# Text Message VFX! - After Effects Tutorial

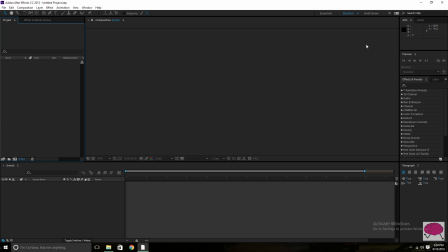I want to be a filmmaker, you want to be a filmmaker, let's talk about it. Alright guys, so this week I thought we would do another After Effects tutorial.
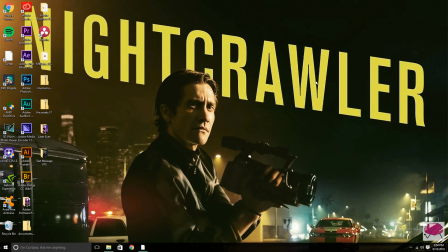And the one we're going to be doing this week is a text message visual effect.
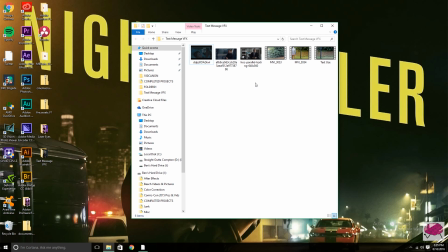As technology becomes more and more of an integral part of our lives, we're going to have to show it more and more in film,
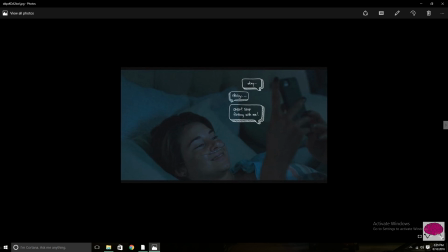how technology is used in everyone's lives and text messages back and forth between people.
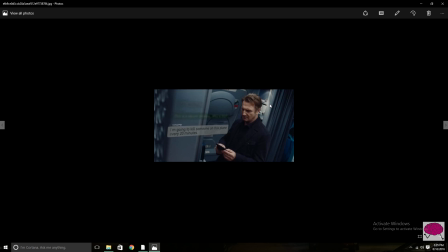So things like this from The Fault in Our Stars or here from Non-Stop or here from House of Cards. These are three good examples of ways that people have done it in the past. Here with House of Cards, you have a more clean look to go with the show. You got the name of the people sending and the time up there.
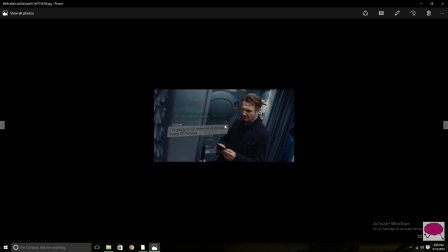Here with Non-Stop, it's a little more dynamic and it's got more of an action feel to it and it's got the time. And then here with Fault in Our Stars, we've got a more simple, just kind of, I don't know, it fits the movie.
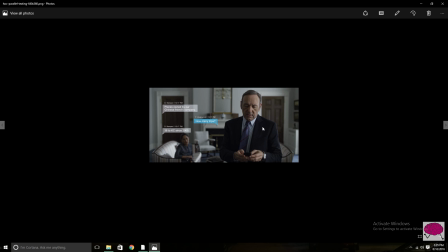So that's the point I'm trying to get across. You have to make sure that it fits the movie, that it needs to be there, that you can't tell this information any other way. And so the visual effect that we'll be doing today will be that.
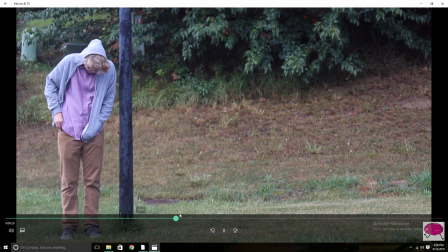So first thing you want to do is go out and shoot a shot of someone texting.
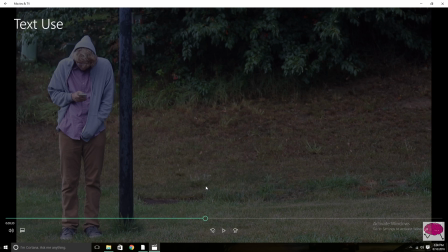So this isn't actually for anything, but if you were going to make this, you know, if you needed this for a short film for something specific, then you would, you know, just use whatever shot you have for that.
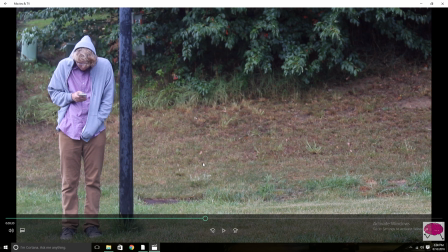But since I'm not doing anything specific for a short film, I just went out and shot this just for this tutorial.
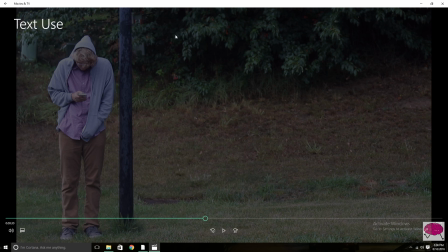So what I did was I shot where, you know, you have to have some kind of a space somewhere where the messages can pop up. This is a very big space. I don't think I'm going to need to use all this space, but it's nice that it's there.
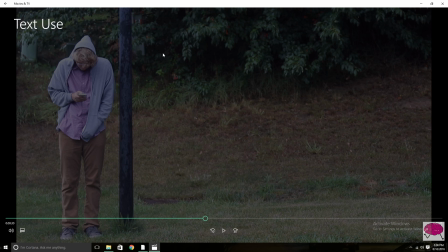So having me on one side of the screen and having all the space somewhere else, you can have it up, up above your character, down below, right, left, wherever you really want.
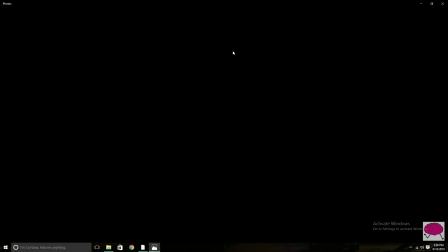But this is the shot I'm going to be using. And yeah, as you can see in these pictures, they also have a lot of space on the sides.
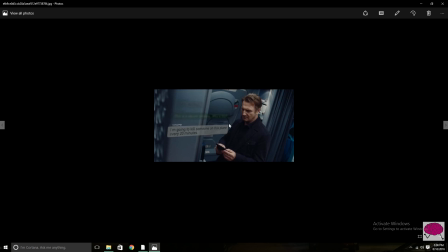Right here, not a whole lot of space, but enough. Here you got all this, almost like half the frame. And then with this, he's in focus and everything back here is out of focus, so that's fine. And then the messages went over this character down here. So yeah, let's get started.
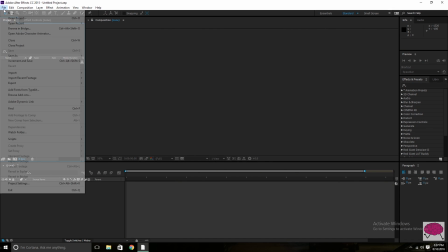So then after you've done that, you want to go ahead and open up After Effects and import your footage. Come here, use.
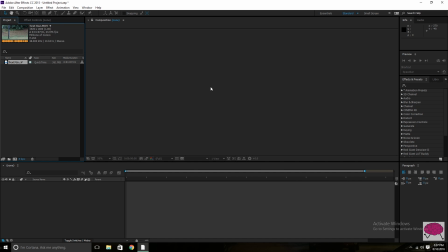All right. So after you've imported it, create a new composition by dragging and dropping.
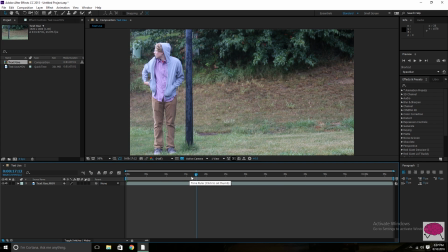And I'm just going to scrub real quick to right about here, which is where it starts. I had to put it on my tripod and go back to where I was standing.
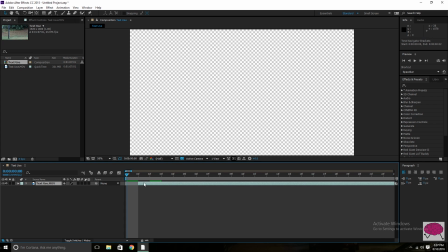So something like that. Get it right on there, one frame. Okay. All right.
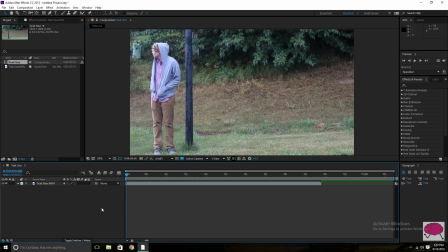So now that we're all set, what you want to do first is just go ahead and create a new layer. Actually, before you do that, before you even do that, find the spot where you're character pulls out their phone.
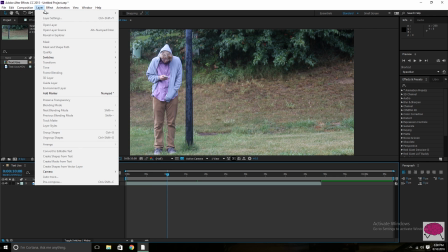Or if they already have their phone, when their fingers start moving, just wherever you want it to start popping up.
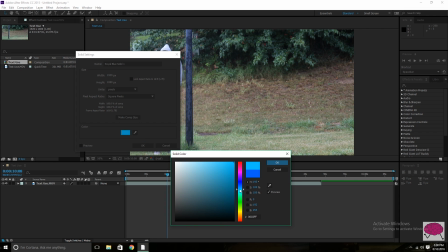And I'm going to use just kind of the classic blue and green from like an iPhone. So here we go. That should work something like that maybe. I think that looks good.
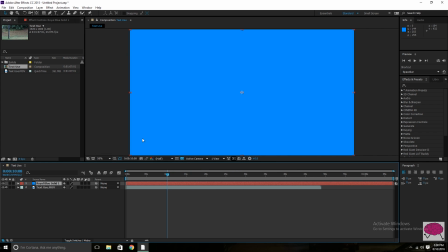Make Comp Size and hit OK. Now you're going to come up here.
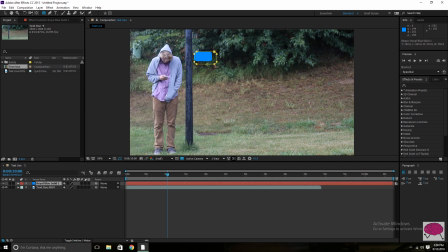Whatever shape you want, I'm just going to do that rounded rectangle kind of shape that most text bubbles have. And this is going to be a very basic tutorial. It's not going to be too crazy. I'm not going to have the text appearing in the bubble. It's just going to pop up all at once, how it does in House of Cards, where the bubble pops up and the text comes up with it.
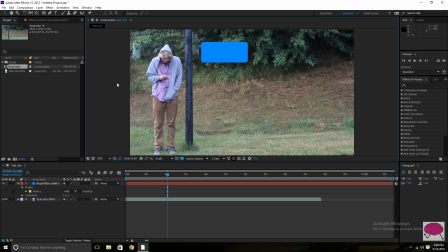The text doesn't grow into the bubble. That's a tutorial for another day. I can definitely do that if you guys want me to, but it's a little more complex. It takes a little more time. So I thought for this week we would just go over a general basis of this effect.
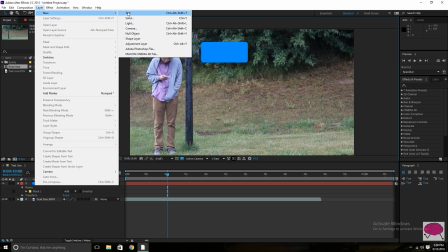So then the next thing you want to do is make another layer. This is going to be your text layer.